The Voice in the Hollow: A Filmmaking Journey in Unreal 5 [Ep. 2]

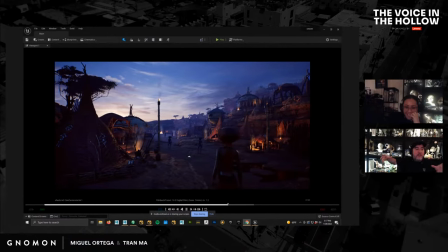the the devil's butt hole because we feel like with this technique we could probably get it to look better and this is an hdri of uh which we got um by the way oh wait one last thing
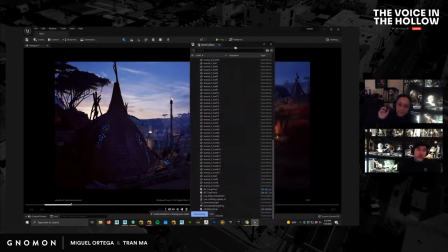from from from a lighting point of view so this is all being lit with just
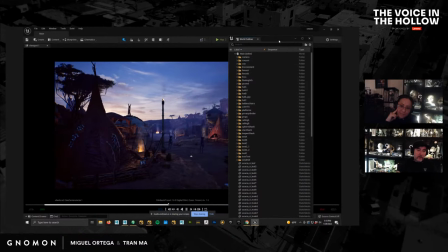a very simple setting so we have our hdri we have uh our hdri affecting our skylight you can see i didn't organize this that well before
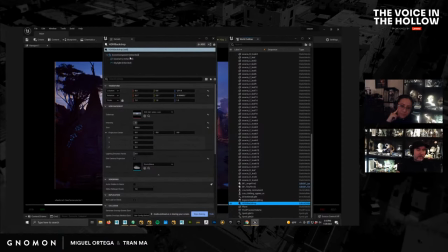so i have it in my hdri i i put it back into the skylight and i'm bringing up the intensity quite a bit in the skylight so that's one of the things that confused the hell out
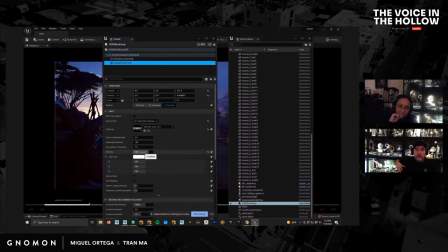of us when we were starting to do the lighting in unreal is we just we're used to v-ray you put the hdri hdri does what hdri does here it's like the lighting of it and then like the secondary bounce kind of comes into the skylight so even though our regular hdri setting
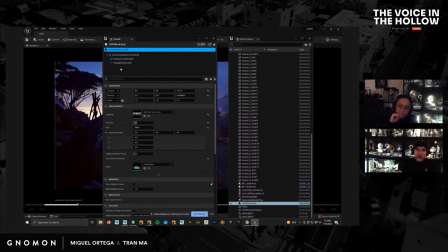is set to 2.1 in our skylight we're cranking it up like our secondary bounce i guess what it is i don't know what the hell you would call this but we're cranking that up um to like 15 and that's what's giving us
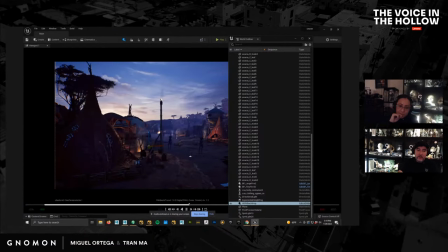this like overcast light so that's doing that then we have a directional light which is basically
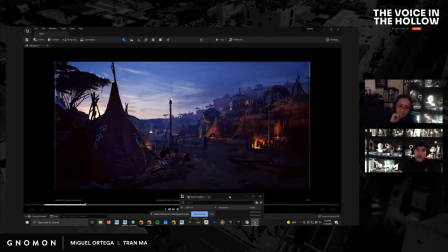matching the direction of the sun and that's what's giving us like this nice rim light this golden hour light and then we have the little flame torches which are not really doing much effect
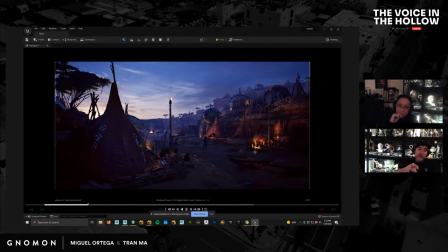so they're spotlights which i have to figure out how to get them to flicker which i still haven't figured out but these guys would all flicker and you can see we're just placing these little uh lights all over the place to make it feel like a primitive uh city so again we're going to have a big
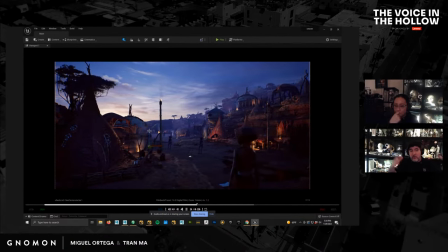thing in the center here some you know the city hall the clock tower uh and we want to have more bridges and stuff like that um these torches we're going to make nicer torches uh we want to have we want to have like a a bunch of extras everywhere so we just need to
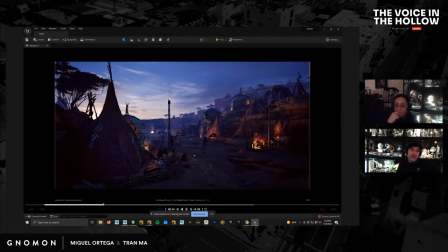do a million extras so if any modelers out there want to help us uh just send me a message you get paid absolutely nothing but uh i'll buy you a beer one day so all right so tran if you want to take over okay um let me see let me share
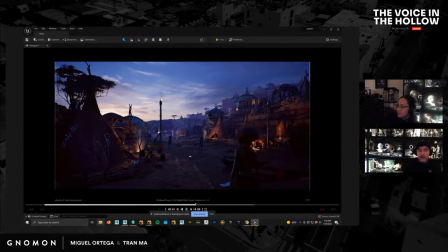second is it fog it's exponential height fog yes uh so i i haven't used um i haven't used fog cards on this scene but i probably will uh i am using some
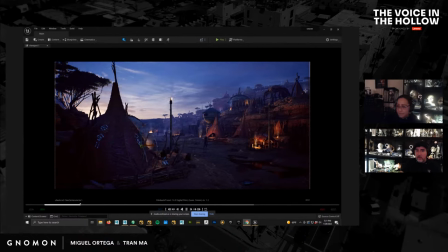of the smoke from the fire like you can see back here up here on the top right i'm using it just to separate the values so if you look over here so i actually grabbed the fire and i stuck it into the ground but the particle smoke came up but it was
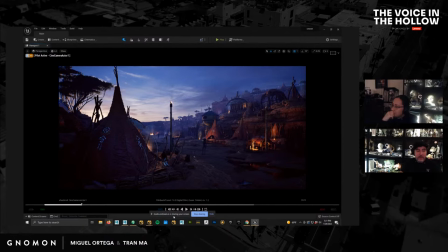enough to separate the valleys of the tent and we'll probably do that throughout the scene we're probably going to rework this like
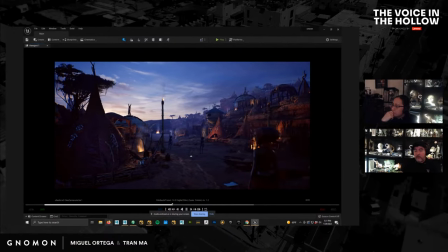the ground and everything we want to fix the puddles but yeah yeah initially we don't have anything so we just you're just throwing stuff around uh and as you're doing that you go oh that doesn't look bad let's fix this section or um you're just making stuff right so sometimes the props to
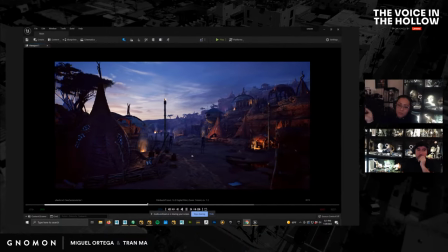make i think are going to work out in the scene they do and sometimes they don't but that's all part of the process right you're this works that doesn't work it's like oh wouldn't it be a great idea if we had this and you start coming up with new ideas as you're filling in this stuff so another big thing for us is we do not want
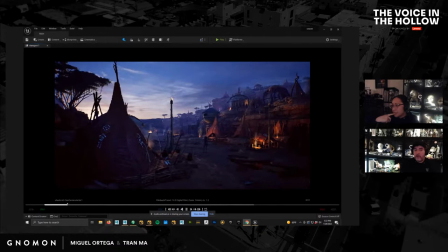to light this like an animated film at all this thing is violent as hell we want this to feel like a live action film that just has pretty characters that are animated so we could you know so maybe some kid will watch it one day on youtube and be traumatized for life and then be inspired to come to nomen
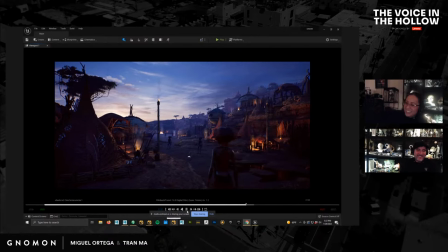so okay yeah so go try all right so i want to jump over to um what i was doing here so i
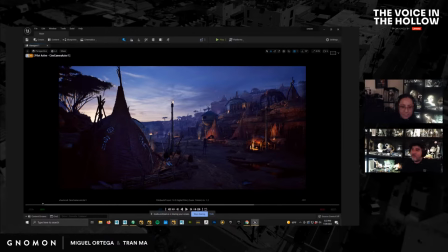wanted to make these tents right so that's the final product
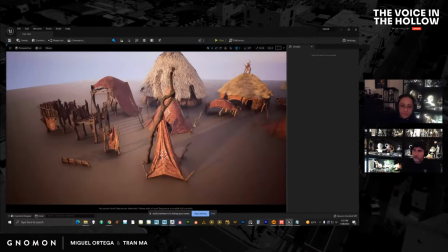you have to share your screen oh i don't have my screen shared there we are okay so these guys you know
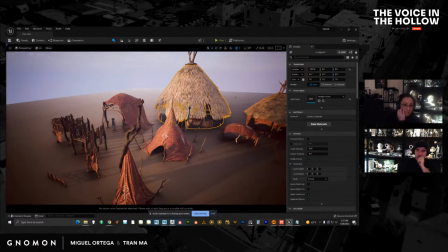this guy ultimately decided like we put in the scene it it's kind of funny looking so we're probably not going to use it at least i don't want to use because we
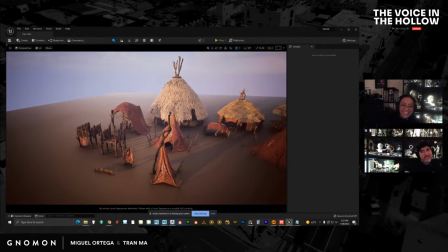called it the tq room yeah because it was like yeah not really correct
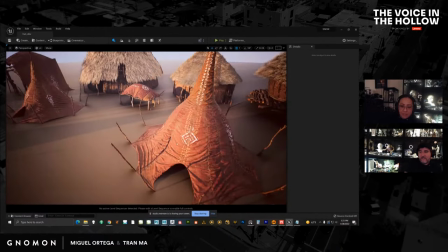so we're like okay let's just try making some some tents and miguel
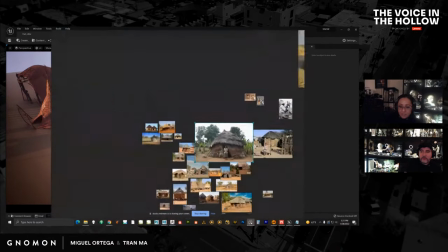was like let's do like tp shapes and i'm like well tp shapes can't they
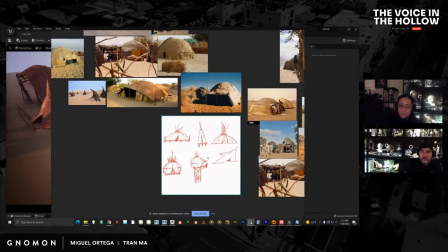look too like you know like wrong right so we had um this
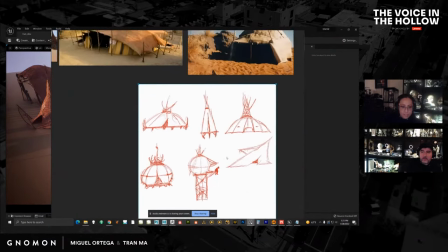thumbnail here which we both liked these ideas
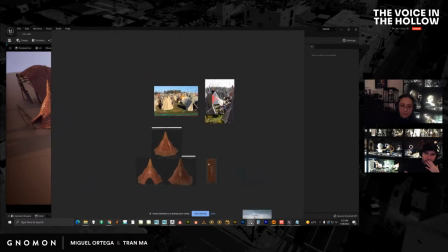I you know look at references that's Mongolian this is from Harry Potter
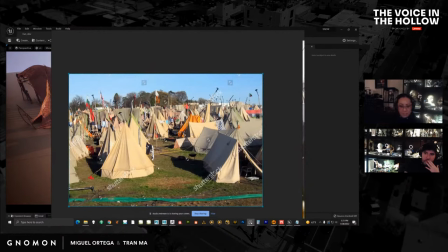I don't really I don't really want the tents to look like this and I didn't really want them to look Native American
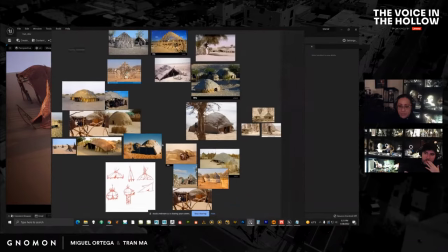so you know it's all that's all I know but I
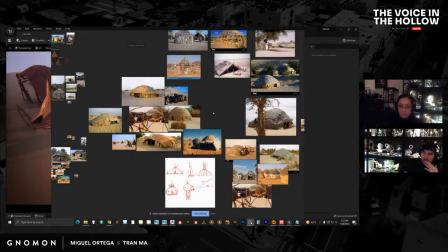want to feel more like these references here but not exactly that because it's still in our own style
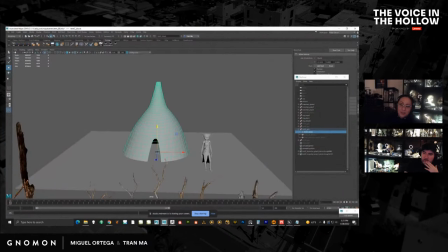so what did i do i usually don't know what i'm supposed to do i usually go okay here's a shape um and i make a block out shape and i think i want to make this marvelous because marvelous will simulate the cloth and it will look really really
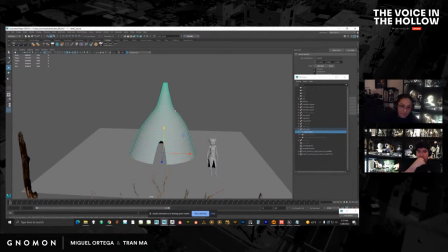nice right and then i think about how am i gonna do this marvelous uh there's a lot of ways you can do this in marvelous so the way i approach it. It's not the absolute way you can have your own approach. My approach might not be the best approach, but it worked out for me for, so it was fine.
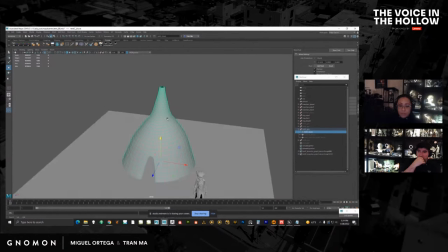As far as how you could approach it, you could build the scaffolding, right? You could make it very physical. So I could build like actual like structure, like a frame, right?
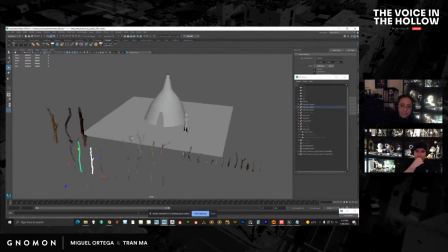Made out of lace logs and simulate cloth on top.